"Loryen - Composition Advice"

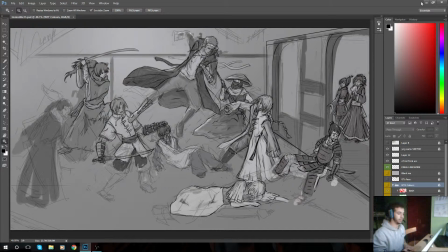(0:01)
Hey hello everybody my name is Lauren and I'm a student animator like many of you know and this is kind of what I'm working on right now. It's part of my series. It's like season 3 kind of stuff and yeah
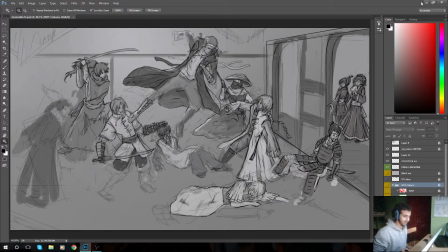(0:17)
we're in Japan so I don't really want to zoom in. Just keep it like that for now. and I want to show you a couple of things that I've done to make this drawing a bit more interesting so the first bit has to do with the way I set
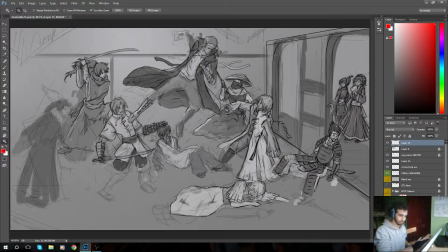(0:36)
up everything really I'm going to show you now so one of the first things I considered when I started drawing this stuff here was composition
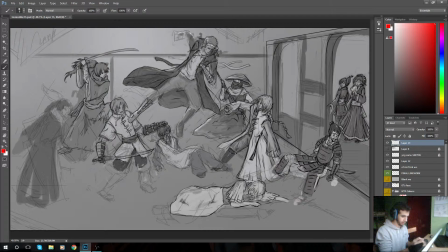(0:51)
and I'll show you how so I began with this character here which is number seven and I placed him right in the middle of the image as in horizontally he's right in the middle in
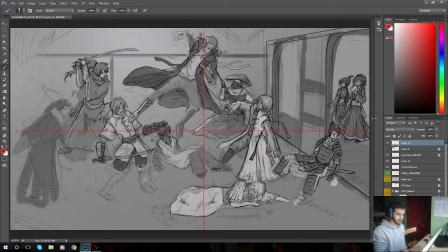(1:09)
terms of very vertically he's in the higher half I didn't place him exactly in the middle because I don't know it looks weird as tell so I just brought him up also because that's what I was going for
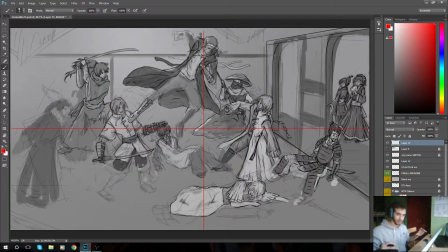(1:25)
because I wanted him to be above everybody else to look even more badass like I'm above you bastards like he was above everybody else is leaping into a into punching
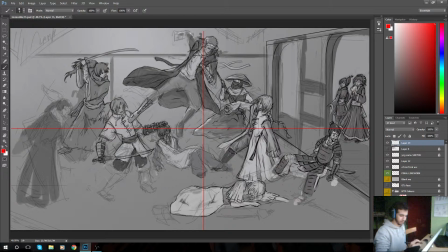(1:42)
so much it's like he's stepping over this guy and aiming a punch on this one here so so yeah he's above everybody else isn't
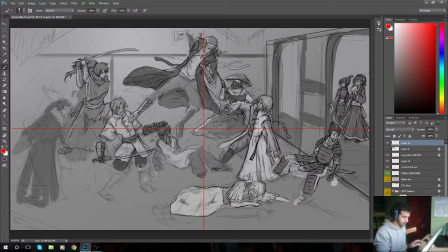(2:00)
horizontally in the middle and another thing I did to capture people's attention onto him was what would happen in a classroom if there's a noise everybody turns around to hear what that noise was so everybody here in the scene
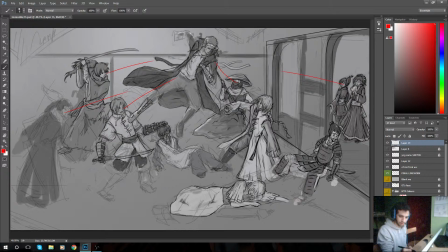(2:17)
is looking at him absolutely well apart from this guy that's why I'm gonna
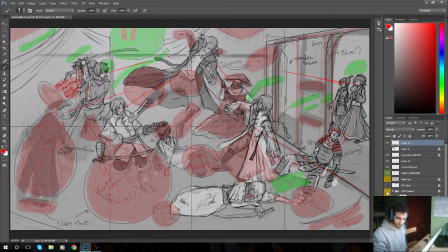(2:23)
change him he's in the stuff to fix so everybody
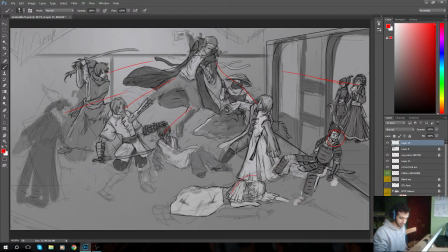(2:29)
is looking at him and well not this guy cuz this guy's dead but you get you get the idea and the second thing I considered was how people are are placed so we can see that there's sort of like a circle around this person and then there's like another circle
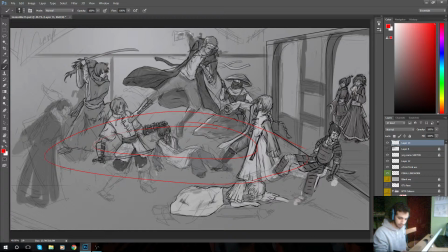(2:54)
sorry I'm recording so I'm a bit laggy so that was like the second circle so there's that's what i use to maintain proportions of the characters but also their placement gives me the idea that he is fighting one side then the other then the other he was kind of spinning as he was
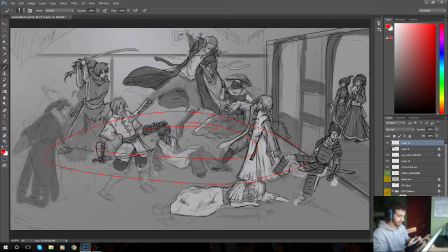(3:12)
fighting and the fact that he's sleeping front back like from the middle point into the second circle gives you the idea that he's coming a bit forward um then let's see obviously the people outside of the circle so these two
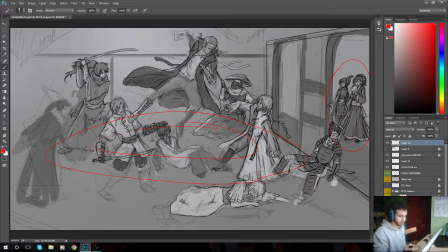(3:31)
girls here are not fighting so only the people in two circles are fighting. There's two more things that I considered, three things actually, to bring people's attention into this.